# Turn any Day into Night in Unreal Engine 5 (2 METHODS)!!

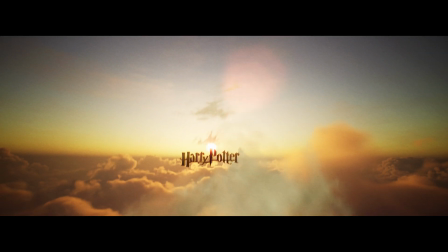[0:00]
What's beautiful about Unreal Engine 5 is how you can change your scene from day to night and have it look absolutely beautiful. In this video, we are going to show you two methods you can use to achieve both. We did a cinematic video recently using a Nerf environment.
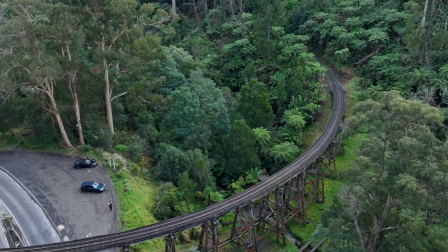[0:15]
If you don't know what Nerfs are, he essentially took a drone footage and turned it into a 3D environment.
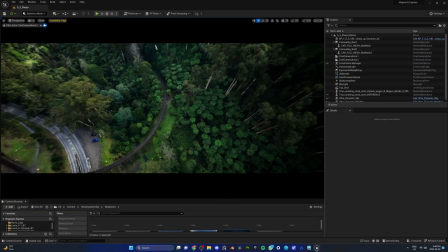[0:21]
It's magic, really. Now our Nerf was shot during the day, but we switched the lighting to a night scene and people were mad.
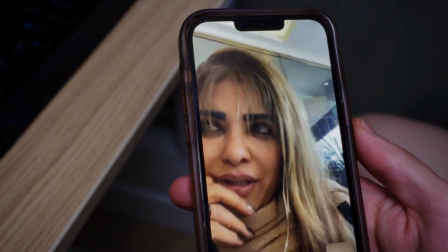[0:27]
And by people, we mean our mom.
It was okay, but I couldn't see the kitchen.
Emotional, dammit! At this point, we knew we fucked up. And of course, us being Persians, mothers have absolute control. And no matter how old we are, we're still babies to our mama. So we had no choice but to stop everything. Absolutely everything. To redo the scene in daylight.
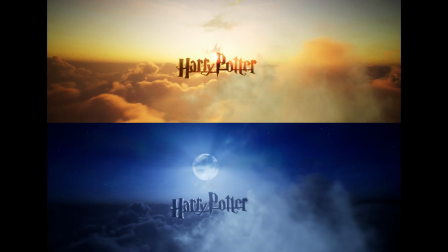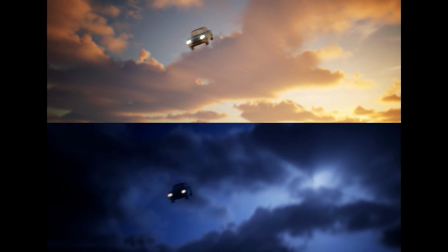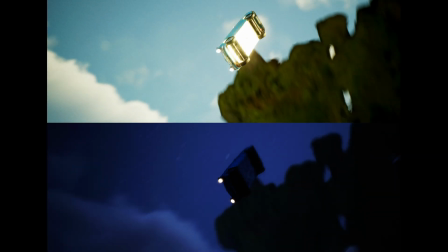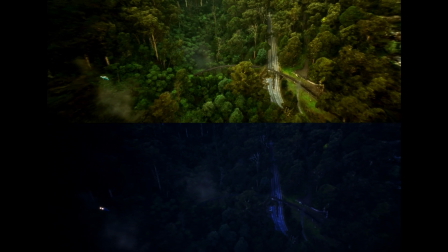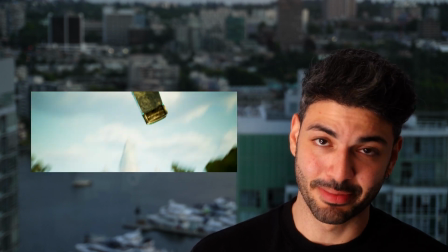[1:33]
So by now you probably noticed why we didn't go for a day scene because we wanted to get super close to the bridge and of course there was artifacts there. That's why we made the switch. Let's turn into Unreal Engine 5 to show you exactly how we did it. So this first method is absolutely free because we're using the default lighting of Unreal Engine.
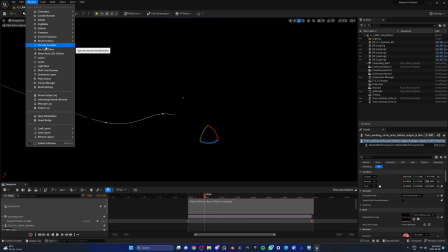[1:52]
We got all of you guys who are on a budget. So the first thing we're gonna do is we're gonna go to the window tab environment light mixer and we're gonna bring in the directional light, exponential height fog, sky atmosphere, skylight and volumetric cloud.
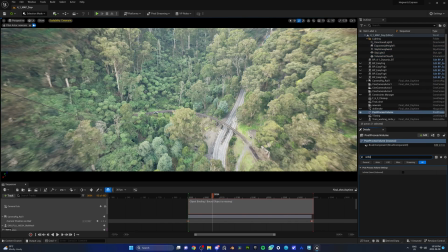[2:04]
From the place actors window let's add the post process volume. Enable unbound from the details panel so it affects our whole scene. Change exposure to manual so we can keep it low for the night scene. Add some vignette and we are good for now.
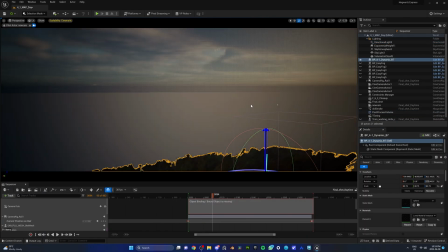[2:17]
Then we head over to our directional light which is our main source of light. Here it is the Sun. We can use ctrl L to change the direction of the light but the only issue is we only have the colors of sunrise to sunset, not the nighttime.
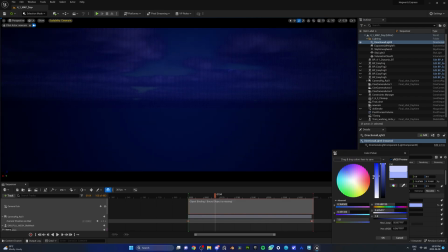[2:31]
So to artificially create that, we will change our color to a light blue. Now let's bring down the intensity a tad bit too.
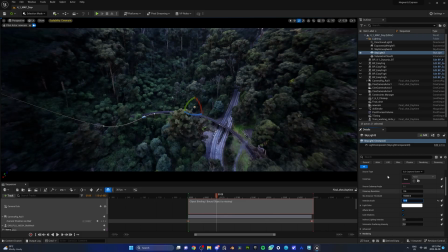[2:38]
And now let's head over to our skylight. This is a crucial supporting light that captures the distant part of our level and applies that to the scene as light. It enhances the realism of our scene. You can see it in action right here.